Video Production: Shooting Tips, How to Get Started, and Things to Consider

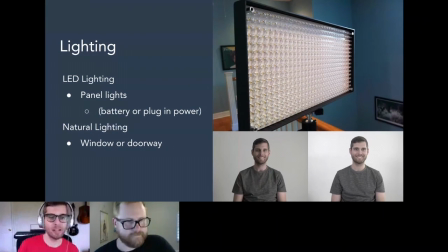2208s
So I want to talk just about lighting tricks without LEDs, right? Because LED panels, they are cheap and they're not too inexpensive, but you have to go out and you have to pick them, right? And so if you want to shoot video right now, what can we do to improve our lighting to get our framing as optimal as we can, right?
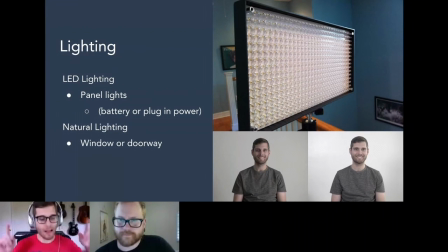2226s
And so this slide, using a window if applicable, right? Right now, I currently have one artificial light on me.
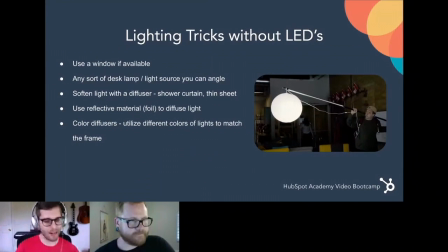2234s
I have this ring light here to my left-hand side. And you can see it in my glasses in the reflection. You can kind of see it. And if I turn this off, you'll be able to actually see how that just puts a lot more shadow on me. But I still have a lot of light coming in. You can see there. And that's naturally from a window.
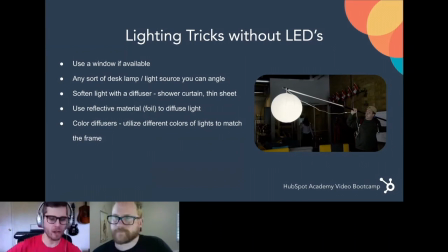2250s
So I'm doing a combination of artificial light with natural light to just kind of give that production level a step up with the lighting. Let's say you don't have an LED panel and you don't have a window, right? What can we do to improve our lighting scenario?
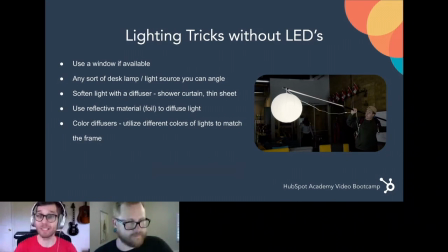2264s
And that's where you're going to look for any sort of desk lamp, any sort of light source that you can just find. Anything that's just emitting a light source, try to place it in front of you at a certain angle to just give a little bit of light spilling onto the front of you.
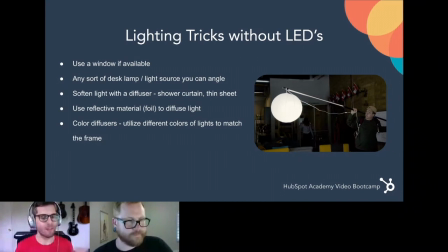2280s
Now, let's say that light is really, really harsh, right? Okay, you find a flashlight, and that's your only light source, and that's just a strict beam of light. How can we diffuse that? And so you can soften a really strong central light with a diffuser. And there's so many DIYs you can utilize.
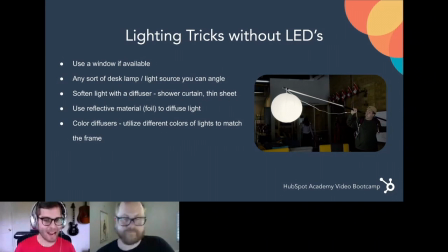2298s
You know, I've seen people use shower curtains, bed sheets, things like that, or they reflect that light using a reflective material, right? So you can take a big cardboard panel, cover it with aluminum foil, and then take that really centralized beam of light. It hits it and then it reflects off and it spreads that light. It softens it out, right?
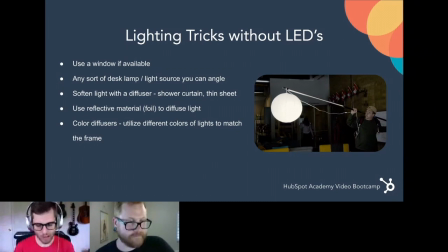2318s
So the main focus here is finding a light source, but making sure that it's not too centralized and it's not causing way too much contrast on you versus your background. And then last thing I want to touch on is color diffusers. You can use gels to get a certain hue of color where,
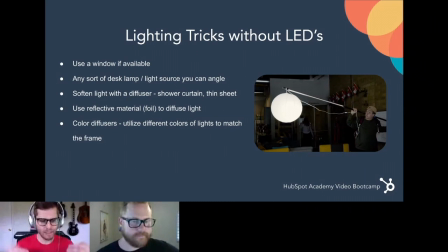2337s
let's say, your frame's really, really warm and your light is really cool. oh, it's emitting more of that bluish tone, you can put a warm gel on it to really emphasize the warmthness and just change the color temperature of that light to correct your frame there.
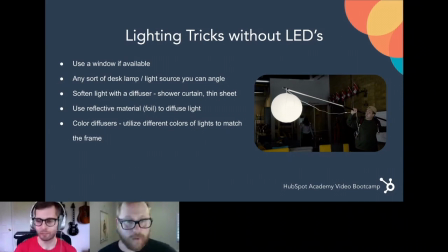2354s
And we had a question in the boot camp the other day of what color lighting, like warm or cool light, should I use? And our answer to it was like, well, it really depends, right? Because if you are in a room that's receiving a lot of natural light or something, for example,
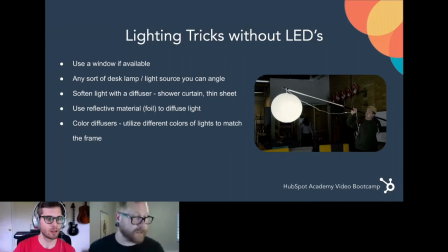2372s
like Aaron's, he probably is going to want to keep that light source nice and cool to kind of try and match that natural lighting. Whereas like I, for example, am using some kind of tungsten warmer light bulbs in this room. So I'm going to want a little bit more of a warmer color temperature to come out of my light. You think about just trying to match the color temperature of lights that you're using.
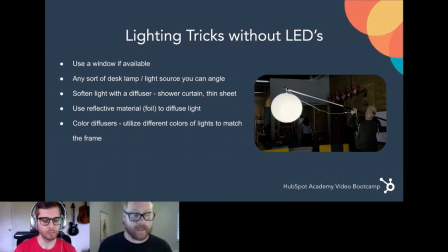2392s
And if you're in an environment that has kind of a mixed lighting scenario, put it in like kind of a middle setting and use kind of 50-50. So just think about the color lighting that you would use is usually dependent on kind of what other light sources are available in the frame already.
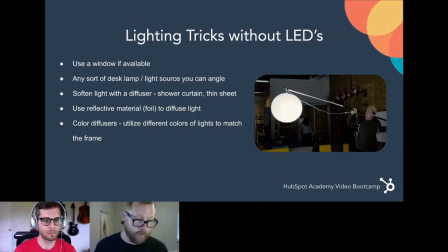2410s
And so you try to just kind of match that so that your white balance all looks the same. And then in terms of where you set your lights up, right, we want to just speak to the location of the lights.
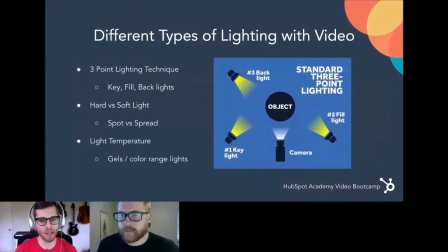2422s
And I put together this really easy chart because the three-point lighting technique is basically the most common lighting technique you're going to see across production sets and just what they educate you in university and things like that. So it's really simple. It's a key light, a fill light, and a backlight.
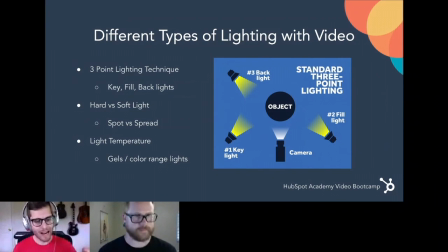2438s
And you can see from the image there, you put a key light on one side, and that's more of, like I was saying, a more centralized focused light. And then the fill light is on the opposite side.